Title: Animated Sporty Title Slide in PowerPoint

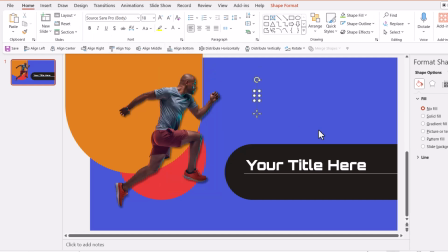And then let us pick up the text box tool and then write your subtitle text here.
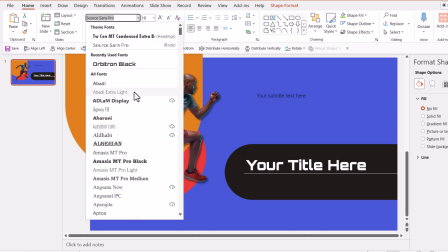And once again, I can choose the same font or I can choose something light. Maybe I can use Amasis Pro Light.
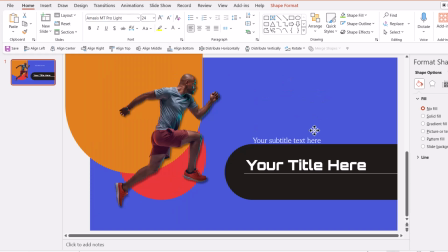Increase the font size a little bit, make it contrasting, and then I can place it over here and make sure that this, the line and the subtitle text are all aligned to the left, so it all looks neat. Now we've got even our title and subtitle written.
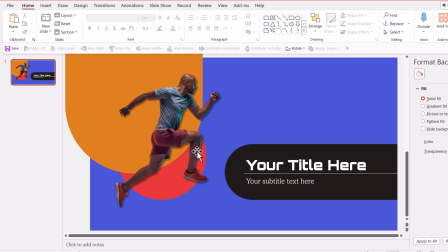I somehow feel there might be a need for us to actually draw the viewer's attention to this title, because this guy is looking somewhere over here. I want the audience to look at this.
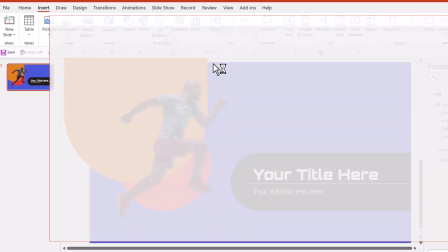So let us go to insert, go to icons, let us search for arrow and hit enter.
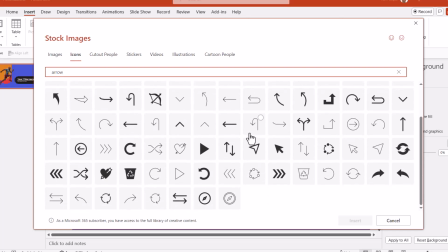And I could see that there are quite a few very interesting arrows here. Let me choose this one and say insert.
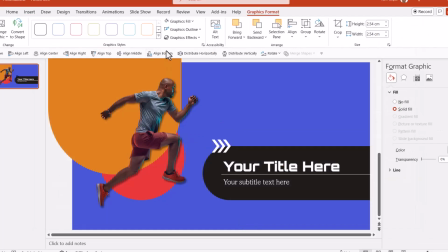And let us have the graphics fill to be white in color. And I can place it over here. Now the audience will naturally look at this and not here. So that is the basic idea. So what I'm trying to tell you is every single decision that we are taking here has a base for it.
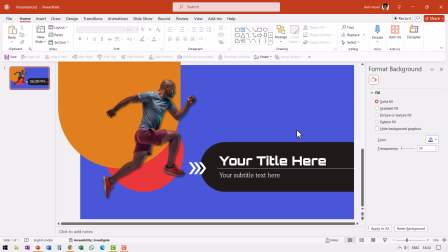And that is the difference between a decent looking slide design and the other ones. And now we've got our title slide.
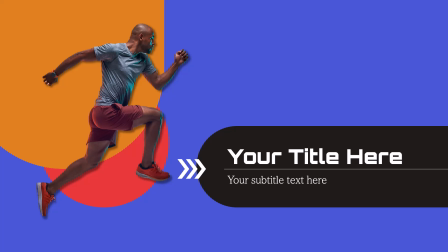It looks really beautiful. Now we need to add a little bit of motion to this. For that, I'm going to use Morph Transition because it makes it so much easier. Of course, you can use a very simple fly-in animation as well. Everything works.
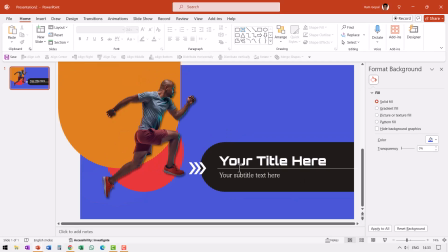I'm using Morph Transition just because it's easy. So let me select this and duplicate the slide. Then go back to the first slide and then zoom out and you bring everything out of the slide area.
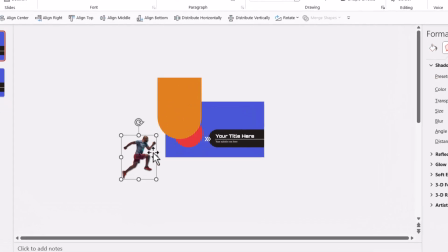Now this guy needs to be placed somewhere over here, so when he comes into the scene, it looks as if he is jumping into the scene. So that is the idea. Let us move this from this direction. Let us have this coming from down direction.
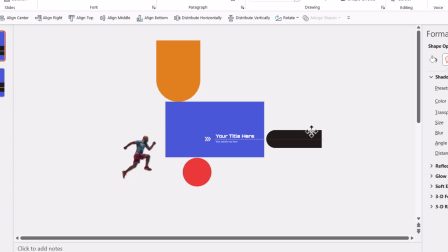Let us have this background come from right. And we will have this coming from here. We will have this coming from here. And this one coming from down. And this one coming from here. So all I did is I just made sure that everything is outside the slide area.
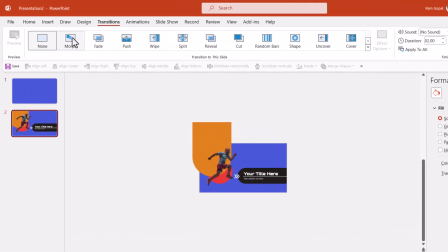And then to the next one, I'm going to apply Morph Transition. And then everything comes together.
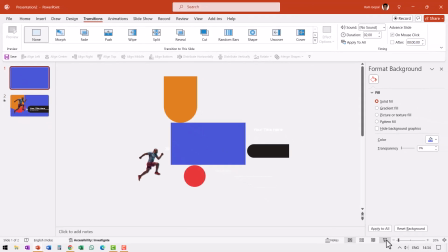Can you see? This is the first slide. Let us go to slideshow. This is how it looks.
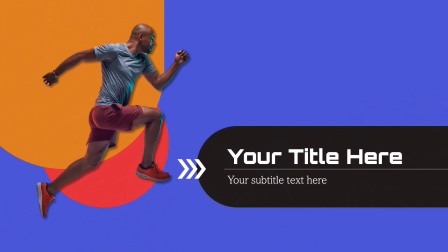On a click, we have everything coming in, and that makes it a beautiful design.
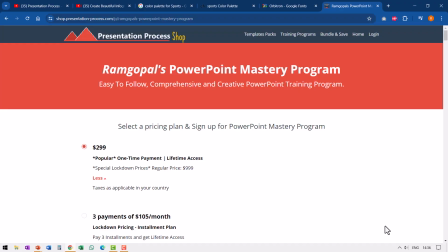If you're a professional and you need to hone your PowerPoint skills, then you can take a look at our Ramgopal's PowerPoint Mastery program, which is an easy to follow, comprehensive and creative PowerPoint training program. The link is in the description box below the video.
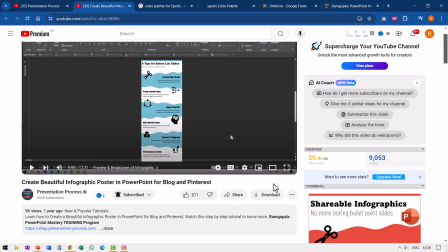If you liked this tutorial, then you will really like this other tutorial that I put together called Create Beautiful Infographic Poster in PowerPoint for your blog and Pinterest. It'll teach you some very interesting tips and tricks that will help you create better slide design. I will leave a link to this right on your screen. You can click on that link and watch this video next. And if you want to join our 25 Creative PowerPoint Ideas free 5-day email mini training, you can click on the link here. You will get 25 useful and practical PowerPoint ideas you can use in your next business presentation. So go ahead, click on the link, join the course, and I will see you inside.